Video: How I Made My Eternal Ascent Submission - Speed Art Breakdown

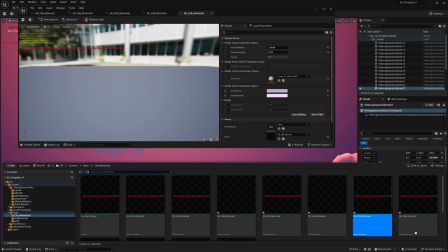(4:06)
But so basically I set up a separate material for every single VDB type.
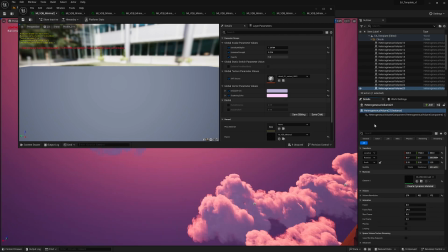(4:12)
And then what I did after that was just kind of link, I had 11 VDBs, and then I assigned each VDB their own material.
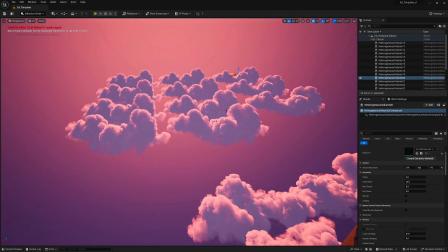(4:21)
So I had a bunch of different clouds, because if I used the same one,
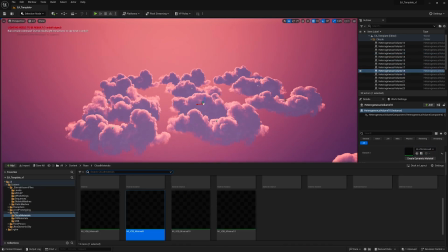(4:25)
the cloud range that I wanted in the background for my scene would look super repetitive.
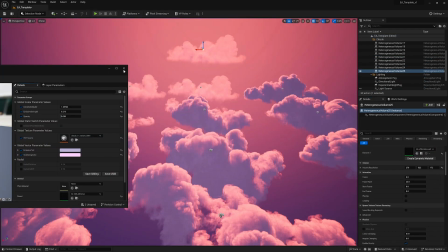(4:30)
So if I got all these different VDBs, put them together to make a big clump, that would be a lot less repetitive.
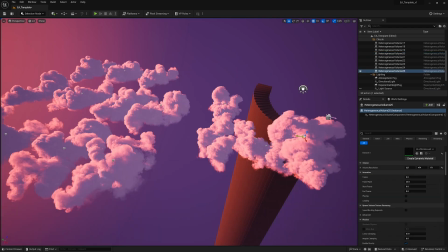(4:38)
So that's kind of what my thought process there was. I think at the beginning it ended up looking repetitive, but I kind of fixed it a little bit near the end.
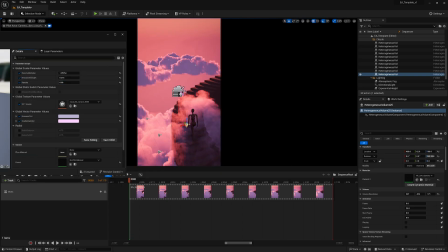(4:47)
Another thing I wanted to do is get my character to kind of walk through the clouds. I think that was kind of a cool decision because it adds kind of, I don't know, it kind of brings the background into the foreground a little bit, and it makes it feel like this staircase and this character is actually in the sky because,
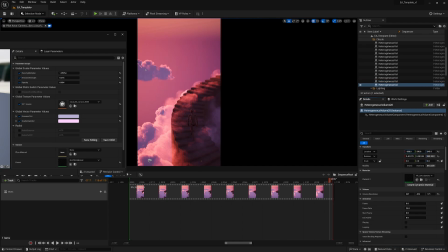(5:04)
I don't know, there's not really a reason for the clouds not to touch the stairs in real life,
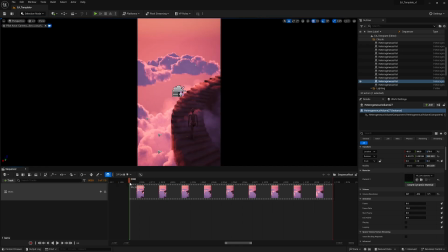(5:09)
I think, but I don't know, I think that made it a little bit more, I don't know,
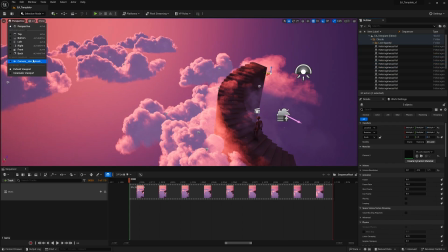(5:14)
it gave that spice. So let's see, what am I doing here?
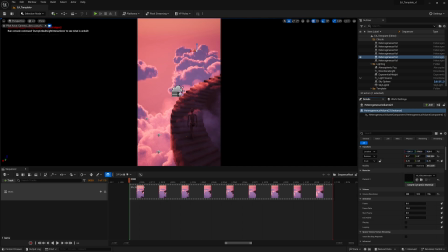(5:21)
Yeah, so you can see now I'm trying to position the clouds. I'm basically just moving the 11 clouds that I had off the screen a little bit onto the screen, and I'm trying to fill up the place. And it might not be an actual, you know,
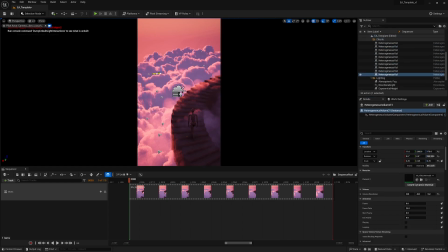(5:35)
something like a bundle, like a horizon of clouds with no spaces in between, but honestly, that's kind of like the magic of doing this, the magic of like it only,
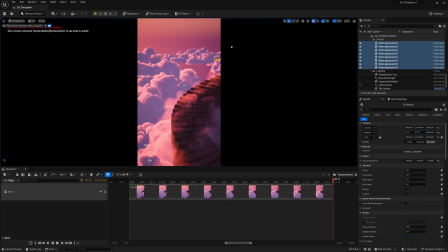(5:47)
what am I saying? The magic is that like only what the camera sees matters. So some of these clouds have giant spaces in between them, but it doesn't really matter because you can't tell from the camera angle, and it doesn't really need to be fixed.
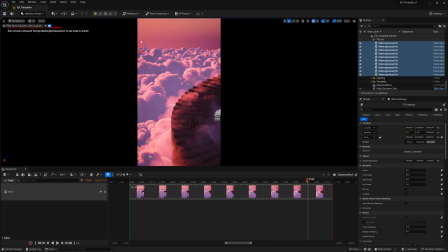(6:01)
See, you can kind of tell, I kind of zoomed out for a second there and it looked completely wrong and unrealistic, but it doesn't matter. So here you can kind of see I'm trying to get the lighting right.
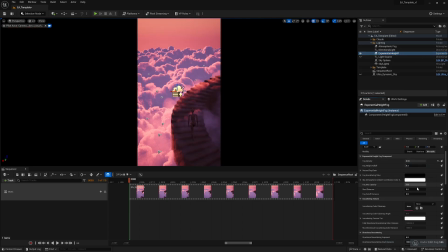(6:13)
Specifically, I had a ton of trouble with kind of the horizon because I think I had a lot of different things going on. I had like a sky spear, I had exponential height fog, I had, what else did I have?
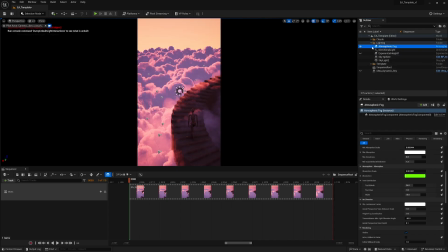(6:28)
Directional lights. I honestly can't remember. I had all this stuff.
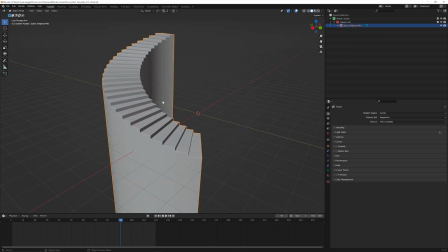(6:34)
So it was kind of hard to balance everything. But look at this, we're back in Blender, baby.
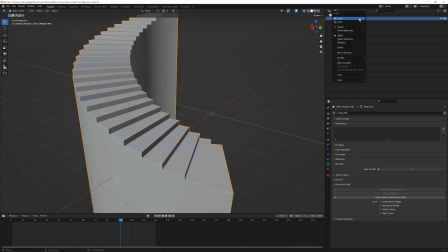(6:38)
Let's go. So I'm gonna be honest with you guys. I'm not the best modeler, and
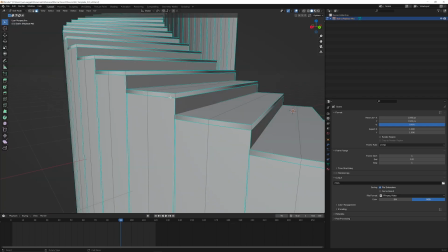(6:45)
I didn't want to mess around and keep fidgeting with the stairs.
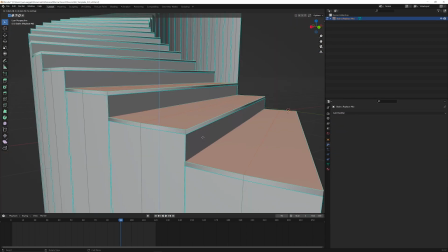(6:51)
So my goal was to make a staircase that is exactly the same as,
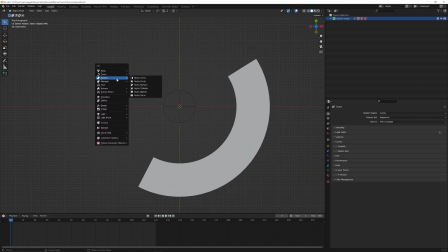(6:58)
kind of like, I wanted the texture to be different, but I wanted the overall staircase design to be the exact same that was in the template,
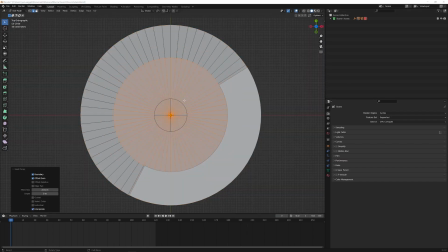(7:07)
which is kind of like a cheap way of doing things. But honestly, like when you're not a super
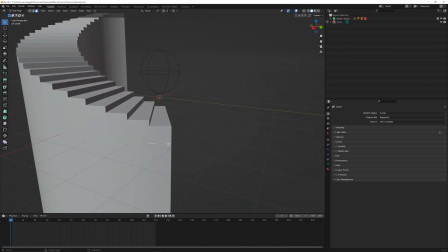(7:14)
hardcore pro at modeling, sometimes you got to take these like shortcuts just to get, you know, 80% of the way there.
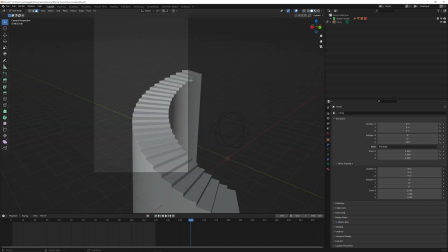(7:21)
It's like 20% of the knowledge gets you 80%. I don't know the saying, but anyway.
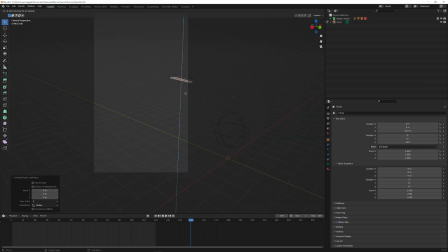(7:30)
So what's going on now? So as you can see, I was modeling. I basically made a circle, cut it up into a bunch of pieces, and then used a modifier, what's it called?
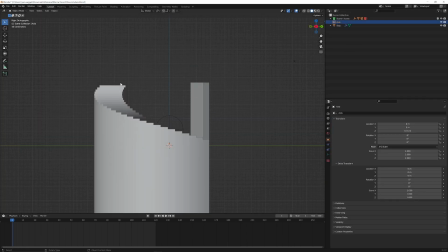(7:42)
An array modifier to kind of
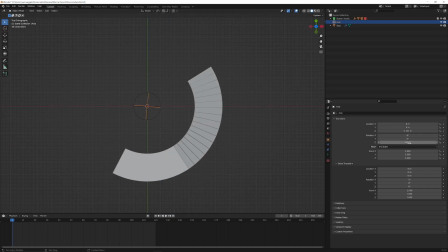(7:47)
copy and replicate, or copy and duplicate the staircase
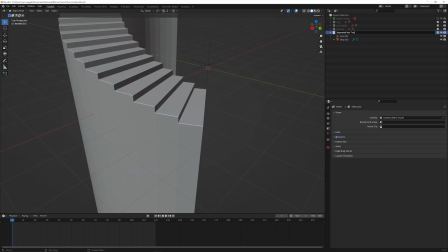(7:54)
going around a null object that's placed directly in the middle of the staircase.
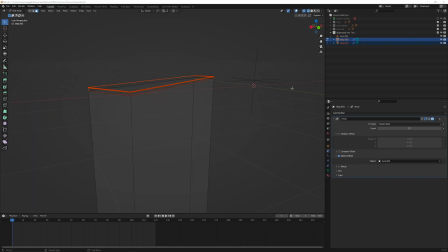(8:00)
So that's a rambly explanation for you, but you can kind of see what I was doing